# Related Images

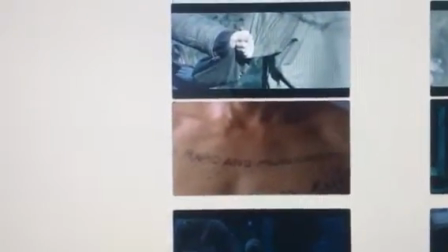0:01 Okay, so now, again in question 7, I'll be talking about how
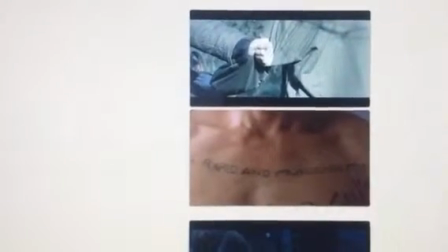0:10 there are similarities between our film and other films and how we use the cinematography elements to show that.
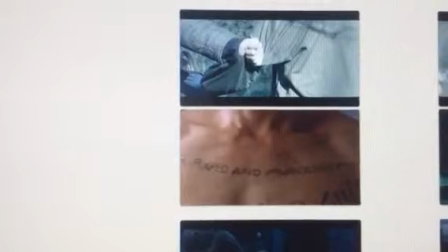0:18 So in this mid shot of
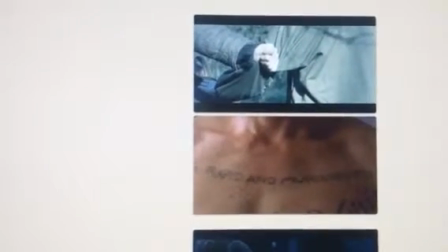0:26 Henri, Adriana, and Belle, we can see quite a lot of flesh,
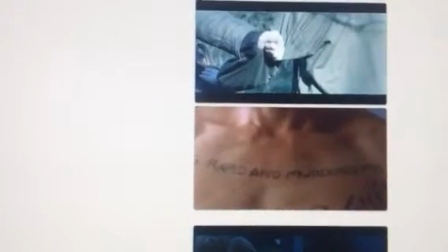0:31 and especially the knuckles and the way in which Henri's
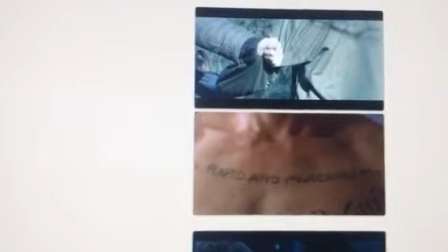0:35 hand has been wrapped around Adriana's jacket.
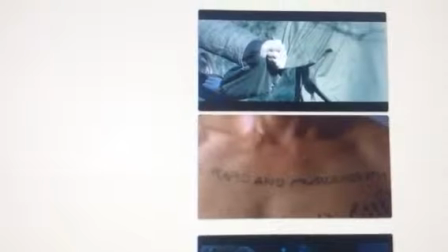0:41 This is similar to in Memento, where
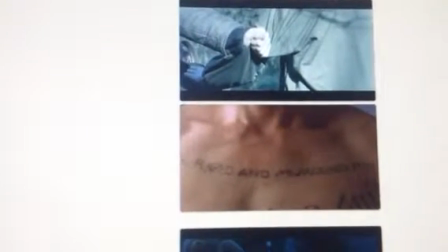0:46 Christopher Nolan uses multiple flesh shots to show the tattoos and that iconography within the movie.
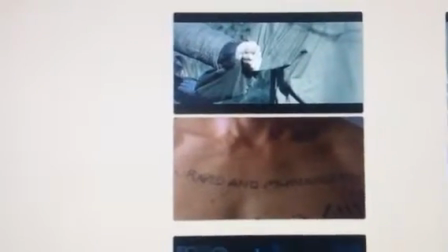0:56 These two images relate
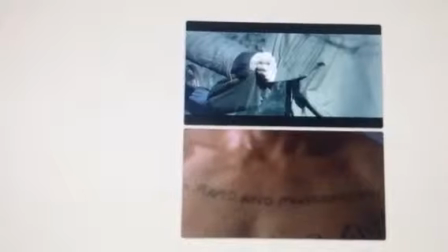1:01 a lot because of the way in which the themes are used throughout the movie.
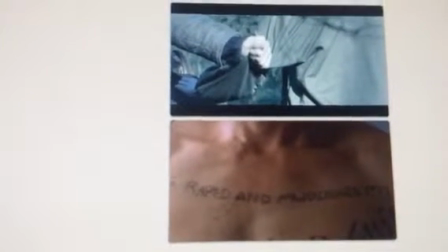1:07 For example, the relevance and relationship with violence is strongly repeated throughout the movie,
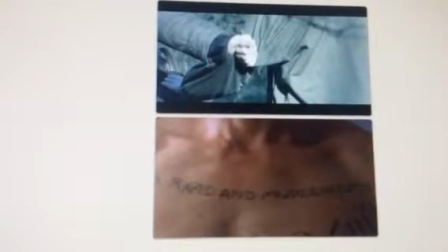1:14 and this is shown in the way Omri is grabbing Adriana's jacket. And throughout the movie, the tattoos are very important within
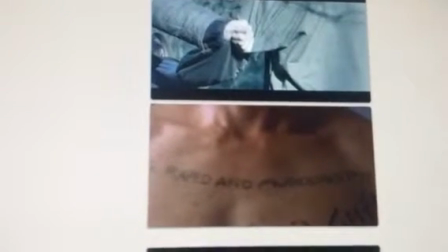1:26 the life and the way in which the movie Memento develops.
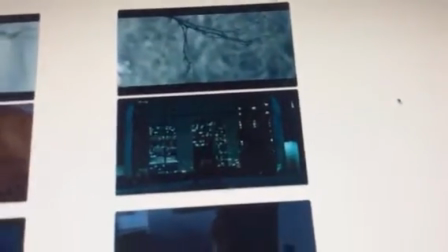1:32 We then move on to the establishing shots.
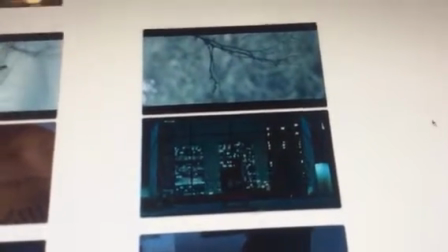1:37 In Fight Club, we see the scene where Ed Norton is on his own,
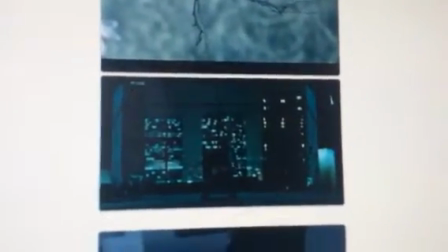1:44 and the composition is used
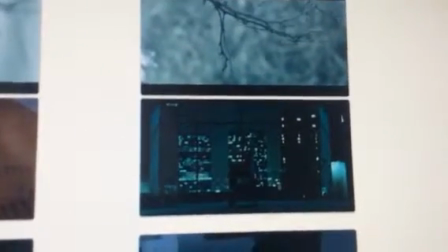1:50 to show him being rather isolated within these large buildings and these large framings.
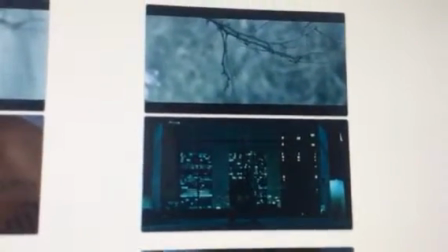1:56 And this is similar to the way in which we wanted to shoot a numerous amount of establishing shots within our film.
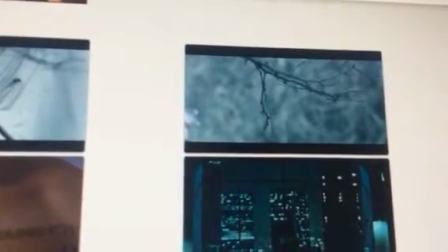2:04 One of them being the branch, and how
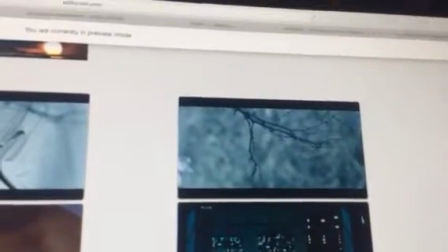2:10 it is focused on,
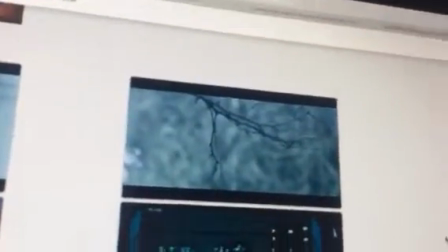2:14 and the back drop of the forest is completely faded out,
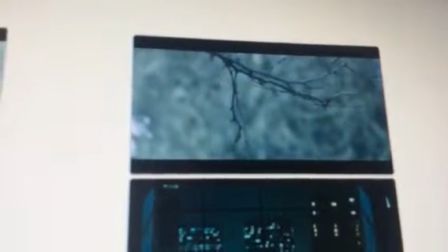2:19 and this shows the isolation of the branch within the forest,
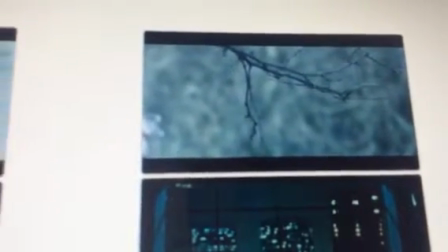2:24 which is relevant to the way in which Belle feels throughout her life, and we can see Belle's hair in the shot, and this is what we wanted to show that feeling.
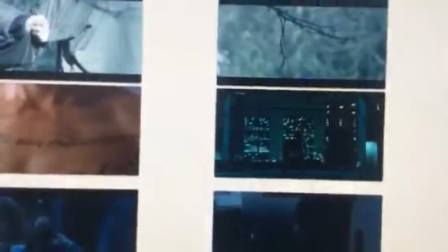2:33 So establishing shots there, that's how we use them.
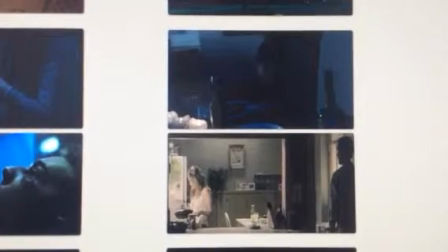2:38 In The Machinist, there is a shot of Christian Bale where he's
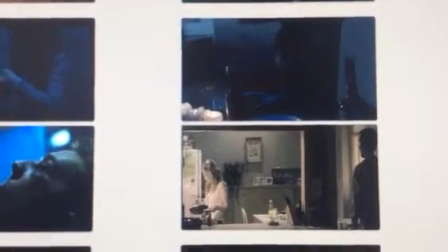2:45 in the room with his prostitute slash lover, and
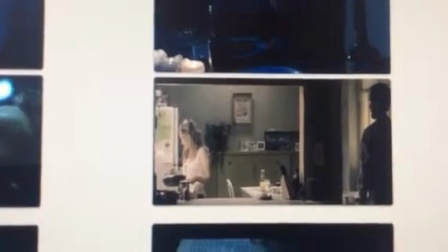2:51 there's a lovely use of the mid shot there and the medium shot, which is what we wanted to go for
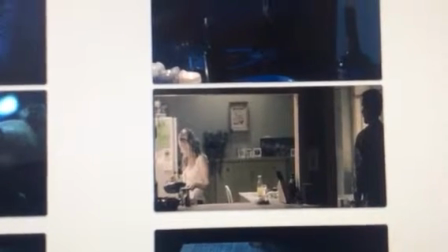2:59 in the dinner scene. Let alone it being a medium shot, it's a wide shot, and we wanted to show that by getting a lot of the
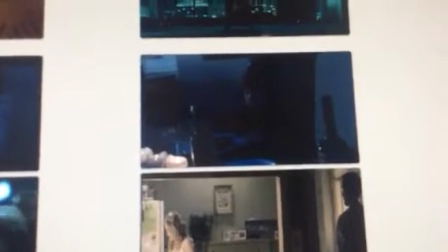3:07 plates and the glasses and the candles around the shots in the dinner table scene,
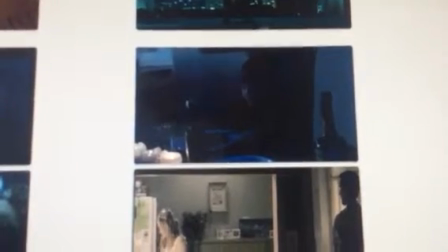3:12 and that's why we used, and that's why this shot relates to the shot in The Machinist.
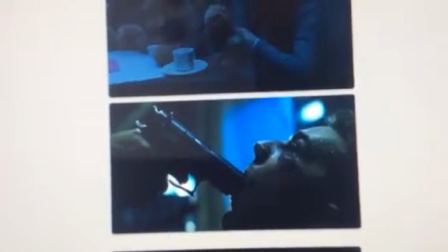3:18 The shot of Edward Norton with the gun in his mouth in Fight Club
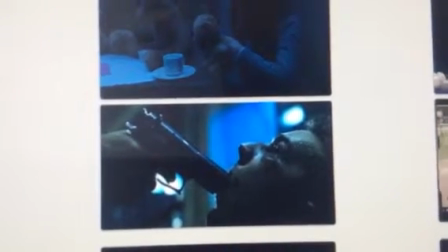3:25 is very poignant and very clear.
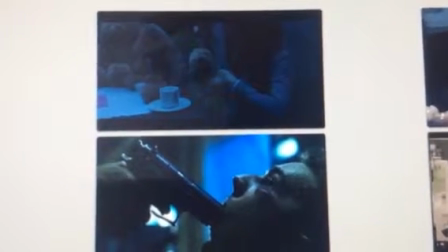3:29 It's a very clear shot, and it's a close up, but not an extreme close up, just a normal close up.
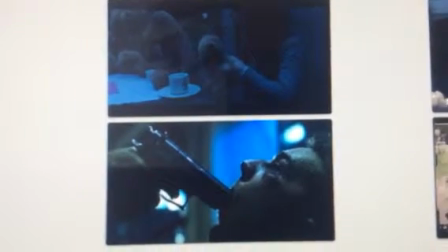3:35 And the thing I like about this shot is the gun and how relevant that prop is to the shot, and how
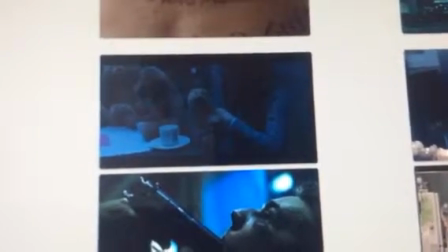3:45 that makes the shot so powerful itself. In the shot of Belle in Needle and Thread, we've got a few props around her,
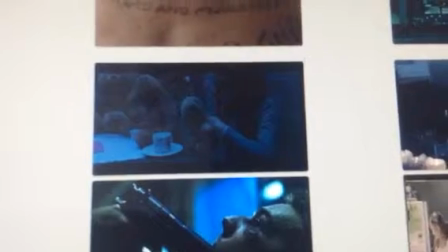3:52 but the prop in particular that I want to focus on is the teddy bear that she's holding in her hand.
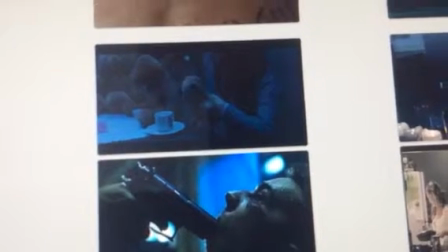3:57 She's actually squeezing that teddy bear and squeezing the blood out of the sewing out the back of the teddy bear.